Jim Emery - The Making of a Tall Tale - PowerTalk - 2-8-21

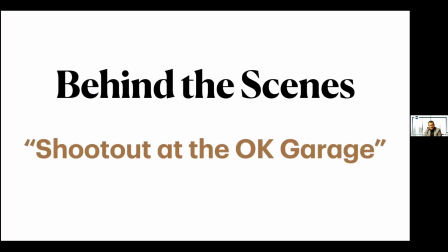Mr. Toastmaster.
Okay, so that is the finished product. Let's look a little bit now behind the scenes. The first thing that I needed to do in putting this together was actually choose the room that I was going to do it in.
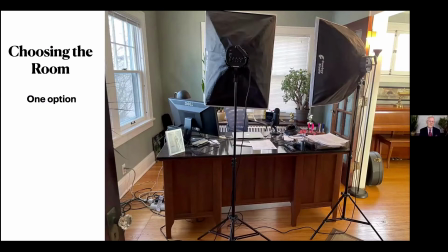My initial thought was simply to do it in my office because that's where everything is set up for all of my Zoom meetings. I've got a nice background there with blinds and plants, and the lights are all set up. And it seemed like, well, that might not be too bad a case.
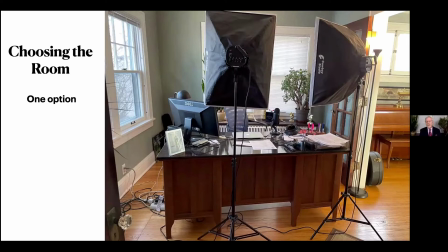But if you remember from the speech, I did a fair amount of moving around, and there were two main characters besides me, plus the little girl. I needed a little room.
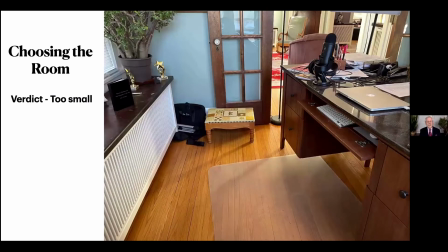And as I looked at the space behind my desk, and the desk is really hard to move, I just decided this is too small. So I couldn't do it in my office. So my next option was my living room.
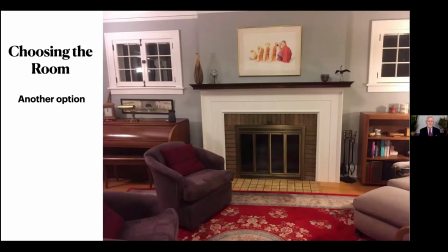Now this room, as you can tell, has quite a bit more space. It's a decent looking room, has potential. And I thought, yeah, maybe this will work. In particular, it has plenty of floor space,
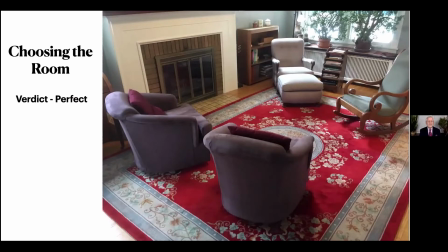both for me to move around in and also to set up my equipment, camera and all of that. So I decided that the living room was perfect. So now that I've decided on the living room, I needed to decide on the background.
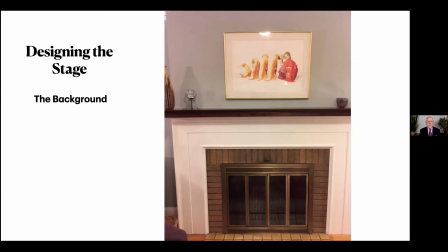This is the background I decided was probably the best. It's the fireplace and the mantle around it. Has a very nice symmetry to it, a rectangular, almost proscenium arch for those of you who are theater people.
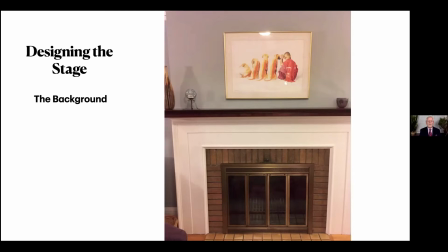But there is one problem in this background. I'll zoom in and see if you can tell what the problem is.
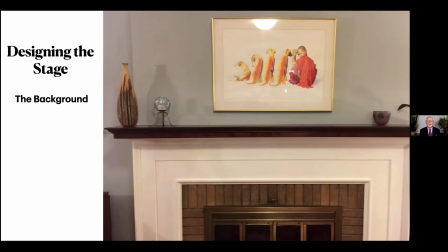The problem is that picture on the wall. Now, there's nothing wrong with the picture itself, except that it's too interesting. And in particular, if you put me in front of it,
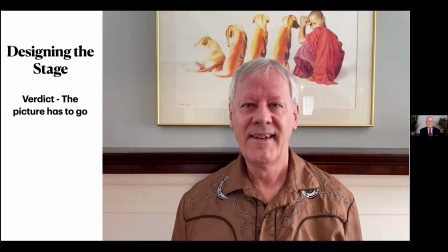now you see I have four Salukis coming out of the top of my head, and this little youthful Buddhist monk looking over his shoulder, watching the entire production. This just had to go. So although I love the picture had to go.
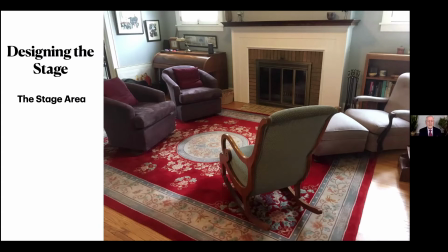So with the picture removed, we're back looking again at the living room area where I'll be doing the production, but with the picture gone. Now, I'll be standing in front of the fireplace,
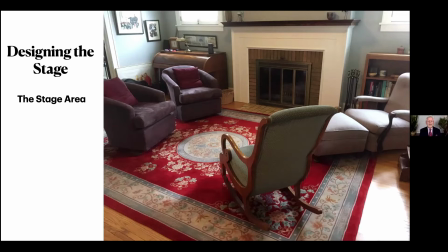looking out away from it, and about it where that circle is on the rug. And so there's plenty of room there, but obviously the furniture is a bit troublesome.
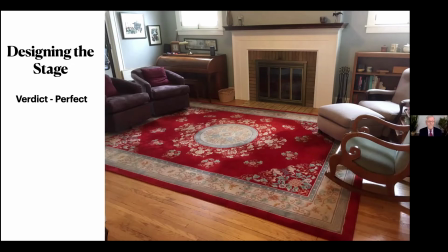Well, that's easy to fix. We move the furniture out of the way. Now I have a ton of room here in which to start. So the next thing I look at is lighting. One of the rules in lighting is that you want to get the brightest light sources you can that don't blind you,
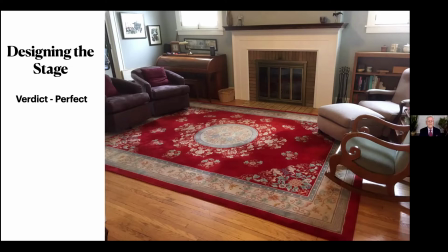and put two of them, one each at 45 degree angles from the object being illuminated. So if I'm standing in front of that fireplace, then 45 degrees out from that little circle on the rug is about where I want to put the lights.
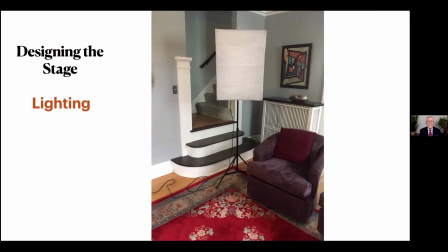So I put the first light at the corner on one side over by the stairs going upstairs, and I put the other light over at the other corner,
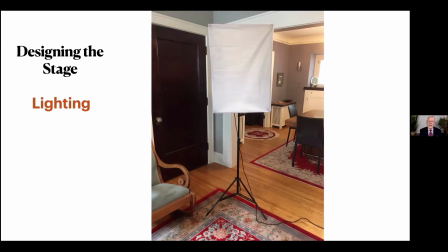both of them 45 degrees. Now, these are nice softbox lights. If you have these, use them. If you don't, not a big problem, but get the brightest light source that you can and have two of them at 45 degrees. Okay, so lighting's done now. So now let's build up some more structure.
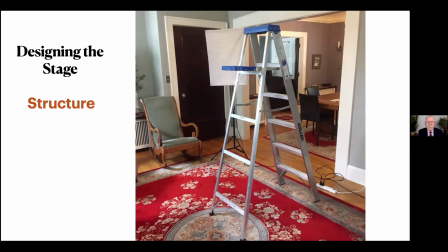The first piece of structure is a stepladder. What on earth do you want a stepladder for? Well, think again. I'm standing during this entire speech.